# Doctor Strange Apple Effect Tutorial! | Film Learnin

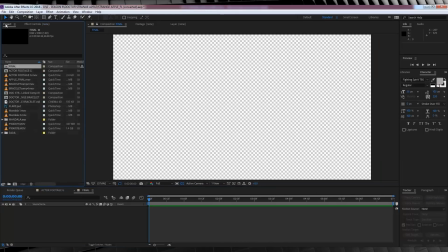12:25 And we'll call this one final. And all we're gonna do is head to the project menu and drag our current comp into this new full HD comp.
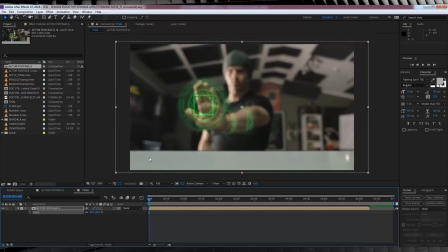12:33 And from there, we're just gonna scale it down so we've got a bit of room to move on either side. That looks pretty good. Let's head over to the project window, grab our Apple final file, and drop that into the comp on top of everything. And if you haven't imported it, import it and then drop it in the comp, just like me. Then of course, I'm gonna position it where I want it in the shot.
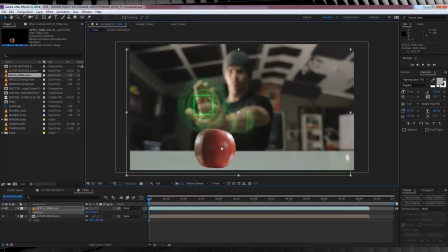12:52 Now guys, just be aware that you don't really wanna move this thing from left to right, because it's already where it needs to be in the shot. And of course, it's animated moving left to right. Okay, I'm happy with that. Now, we just have to blend the apple into the scene a little better. For that, I'm firstly going to head over to the presets right here and type choker.
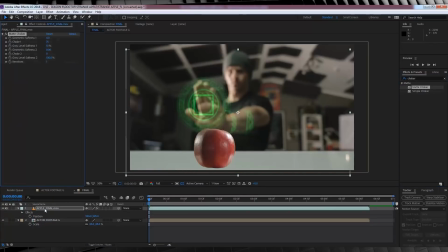13:12 I'll then grab matte choker and drop that on our apple. From there, I'm just going to increase the gray level softness to 64%. And if I turn that on and off, you can see it just softens the edge around our apple, just so it's not that harsh.
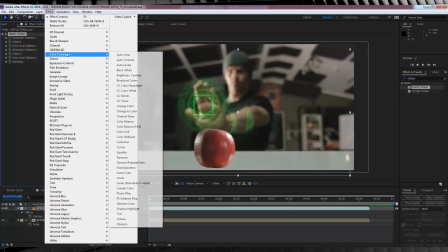13:25 Next, let's head to effect, color correction, and grab brightness and contrast.
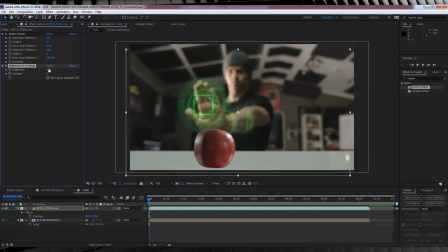13:29 Now, I'm just going to bump down the brightness, say minus 36, and bust that contrast down to minus 44. As I shot mine in a flat color profile, and it's a lot more dimly lit, so it's a stark contrast to where I shot the apple, which was brightly lit and on a green screen.
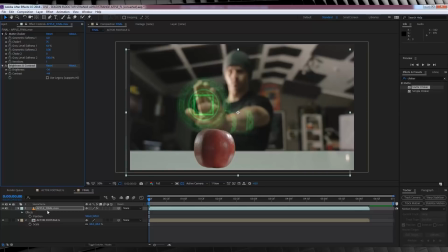13:45 So you've got to match those two shots as best you can. So just make sure and have a play, and who knows, you might not have to adjust the color at all. Okay, we've blended our apple. There's just one issue. Our apple is moving, but our shot isn't. And that's where this very handy animation guide over here called Tracker comes into play.
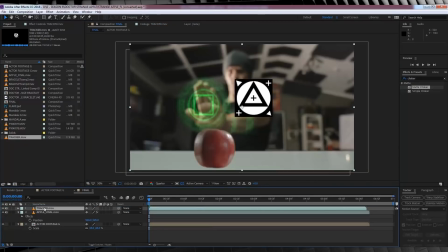14:04 If you drag and drop that onto your scene, like so, we now have a tracking marker on screen that matches the exact movement of our apple. So let's head up, grab a new null object, and with our tracker layer selected, let's head over to our tracker controls and select Track Motion.
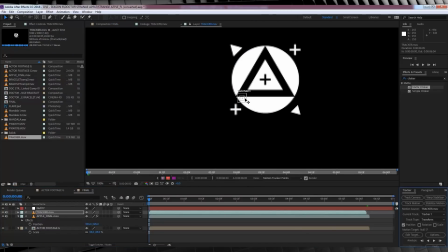14:20 And finally, let's select a nice juicy part of that marker. Right here is good. Let's then hit Edit Target and select our null object. Done.
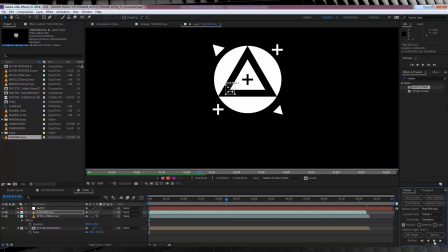14:30 Then we'll hit the play button. Once it's done and you're happy with the track, hit apply and OK.
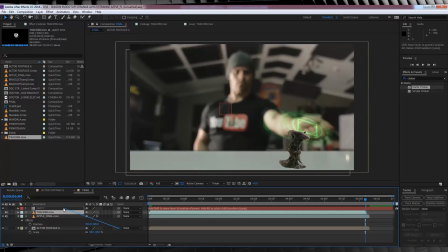14:37 Now let's parent our actor footage to the null. It's not bad, but my actor isn't exactly where I want them in this shot.
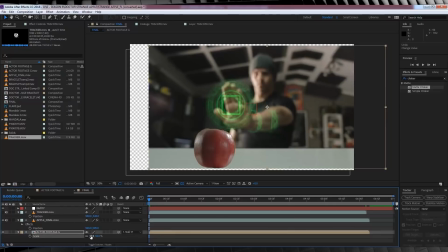14:46 Hit P and move the position over a little bit, like so.
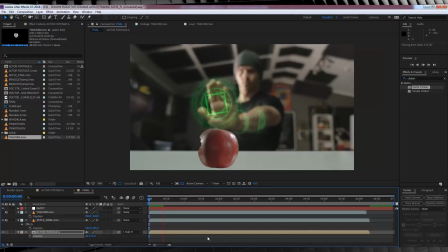14:50 Now guys, I'm working with 4K footage here, so you can see I have a decent amount of room to move outside of the comp space.
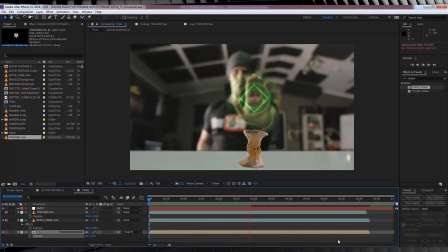14:57 But if you shot full HD, you may have to scale up your footage to avoid any borders peeking out the sides. Okay,
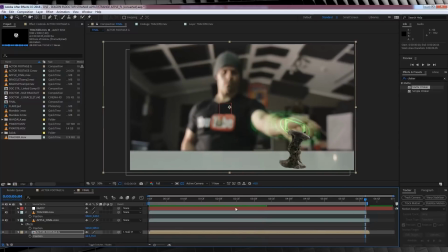15:03 I'm happy with the position change, so let's check out a preview. Not bad, but it is missing something.
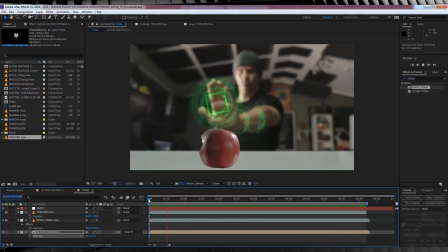15:09 Now, if you said, wait, there's no shadow under that apple, give yourself a damn good pat on the back, because you're right. So let's build a very quick and easy shadow. Firstly, let's duplicate the apple and turn off the effects. Done. From there, let's make the apple 3D by hitting this box.
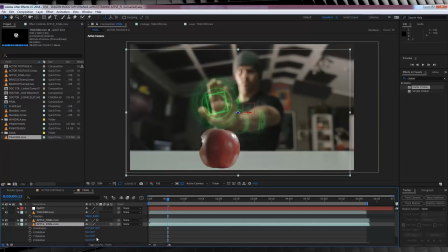15:28 Then we're going to hit R and let's rotate it around to the point where it's facing down and away from our original apple footage.
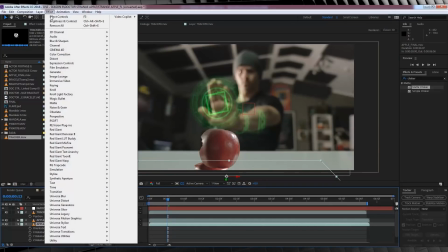15:35 That looks pretty good. Next, let's head to Effect, Perspective and add Drop Shadow and check the box that says Shadow Only.
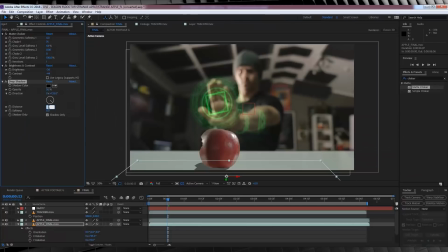15:43 I'm then going to increase the softness to around 500%. I'll then increase the opacity to 100%. And finally, I'm going to change the shadow color to a darker gray color to better suit our scene. This gives us a nice soft, fat shadow, but we ain't done yet.
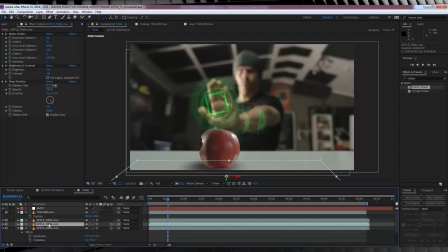16:00 Let's duplicate that shadow layer, done, and then we're going to turn the softness to around 250%. And just for good measure, let's make that shadow color a little darker. Nice. If we check out a preview now, we now have a shadow under our apple and it's looking pretty good.
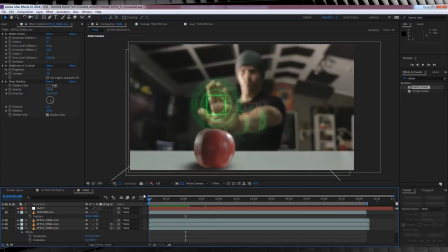16:17 Now our last step, and I know this one's been a long one guys, is lighting up our Eye of Agamoto.
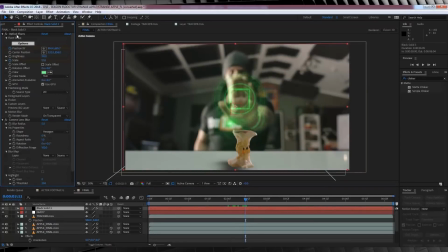16:23 Now I used optical flares from Video Copilot with a custom flare, but you can use any flare plugin you like guys, just make it nice and simple and just green.